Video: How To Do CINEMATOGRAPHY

As a DP, I read that and I say, oh, that's great, they don't even need me that day, because it's just a black screen, but it's not.
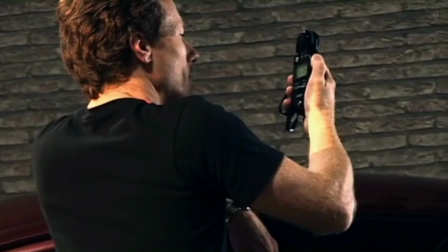So, you know, the conceit of a DP is to make it feel dark and yet still be able to see something.
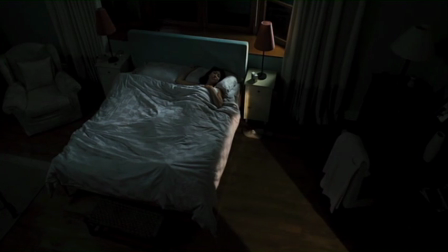Unfortunately, cameras don't really capture light the same way that your eyes do.
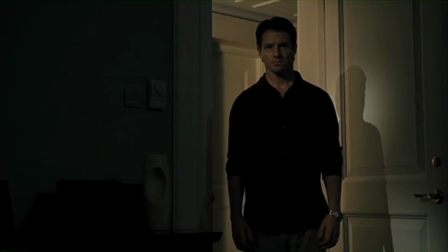Your eyes are much more sensitive and have a much greater range between what is bright and what is dark.
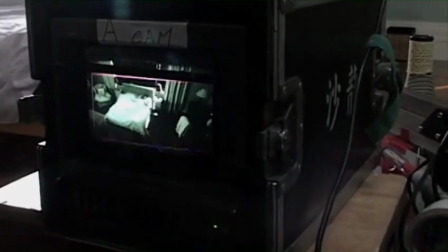So we're working within the parameters of whatever particular camera or film stock that we're using.
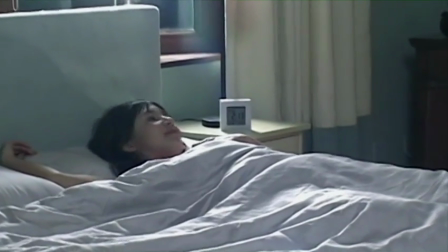So when you walk in a movie set and it's a night scene, the first thing that comes to your mind is, this, you know, it's so bright on this set, what's going on?
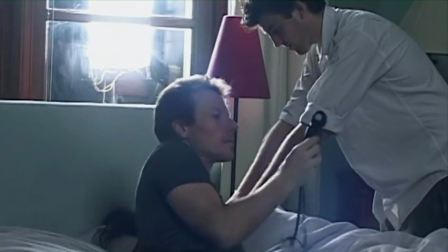I thought this was a night scene. So the job of a DP is to create a lighting setup that mimics what your eyes see, but in a way that the camera can register.
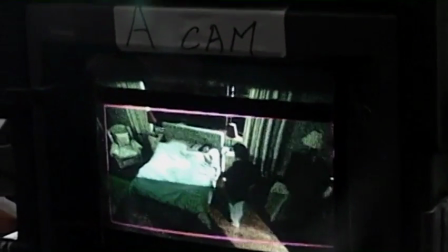And this job becomes a careful dance between the brightness of your lights on set and careful exposure to get the exact look that's right for the scene. First thing you do as a DP is to say, what kind of scene do we have? Is this a nighttime scene where it should be really warm and fuzzy? Or is this a nighttime scene that, you know, needs to be cold and dark, you know, and have a little grittier feel? And the color temperature you use has a great effect on that. Because if you think in your mind's eye of, you know, a small lit room with candles and,
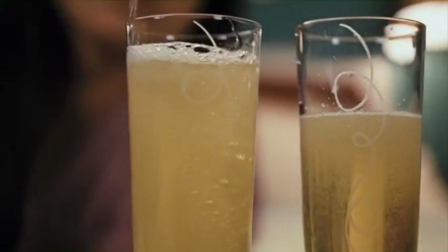you know, you have two lovers sitting there, that's more of a warm, fuzzy feel.
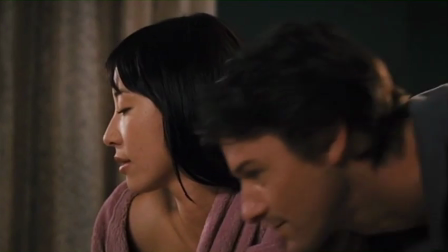So you might go with a lower color temperature to more emulate the candles or firelight or things like that. Whereas the higher color temperatures, the more the blues, it's the more steely look gives it a colder, less intimate feel.
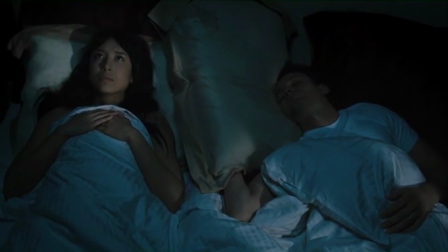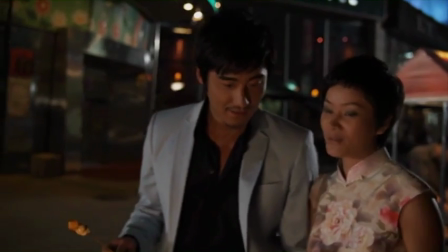When you go outside at night, generally there's a source of light, and the whole idea is to replicate that same feel. Usually the moon is our key light that we reference in film,
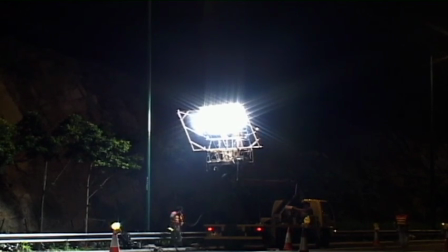and that light is what we want to replicate in a scene.
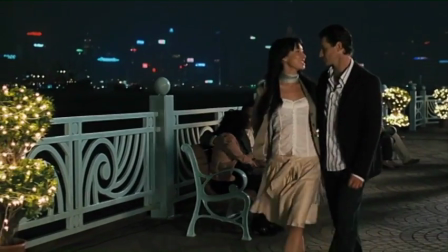That plus maybe street lights or other ambient lights, car lights, other things that would give us a natural light. So by just looking at how light naturally falls, just looking at a scene and looking at how some of the things that actually happen and how lights vary in color and feel and temperature,
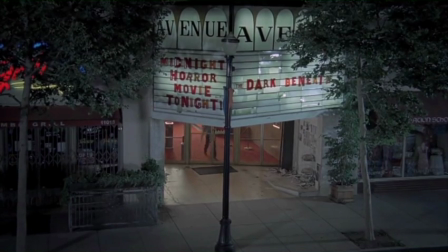you want to replicate that, whether it's day or night. It's a balance between, you know, what you want to see and what you don't want to see, and how deep your shadows are. And what you don't light is more important than what you light, to me, in nighttime situations.
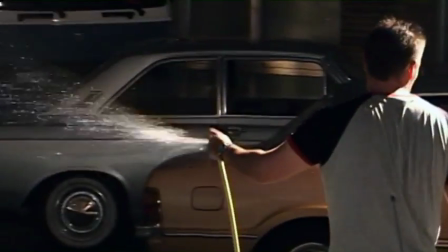When you see a night exterior in the movies or on TV, the streets are always wet. What wetting the pavement does in a nighttime scene is it adds depth to the situation. When you wet down a road or pavement or whatever,
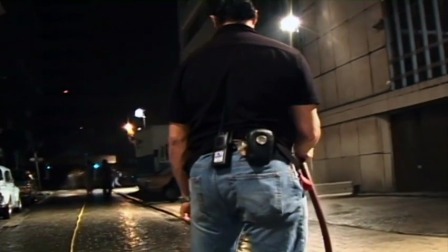a light that's in the distant background will kind of smear itself in a way that just adds depth to a scene.
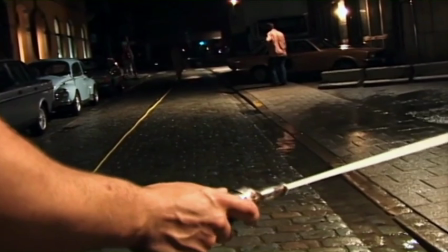And it's it's kind of a cliche, but we all love doing it because it really just adds a great feel to a nighttime exterior. When you look at locations, the locations always give you bigger challenges. It gives you more production value in some cases.
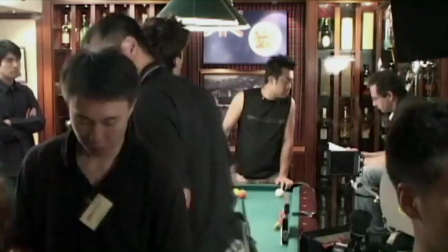I love shooting on practical locations, but they're limiting because you haven't constructed it in a way that's perfect for the camera.
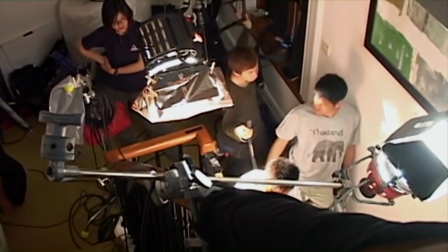And oftentimes your lighting can be very limited due to the architecture of the location. But on the other side of the coin, there's a realism that happens on a location that is more difficult on a set.
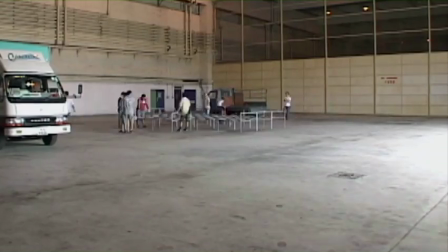Having said that, with a great production designer,
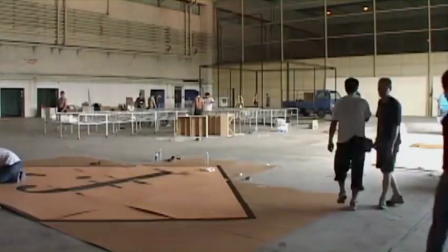you can go in and create a set that works perfectly for the camera as well as for the look and feel that you're going for.
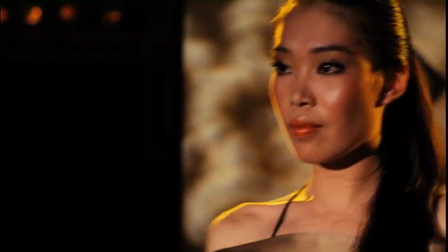And to walk onto a stage and into a set can instantly pull you into a realistic world, but it's more expensive.
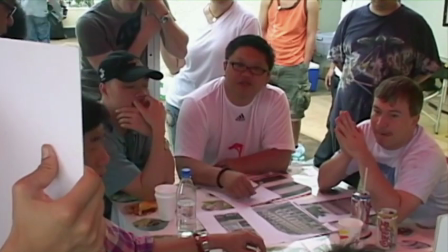In the early stages of a production, the director will talk to the locations department about what they see for each location in the script.
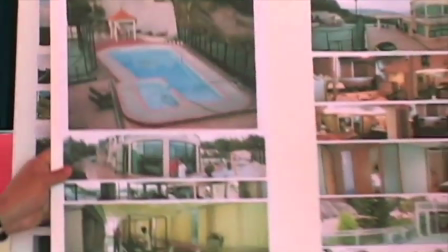The locations department then goes out and finds potential options for the shoot.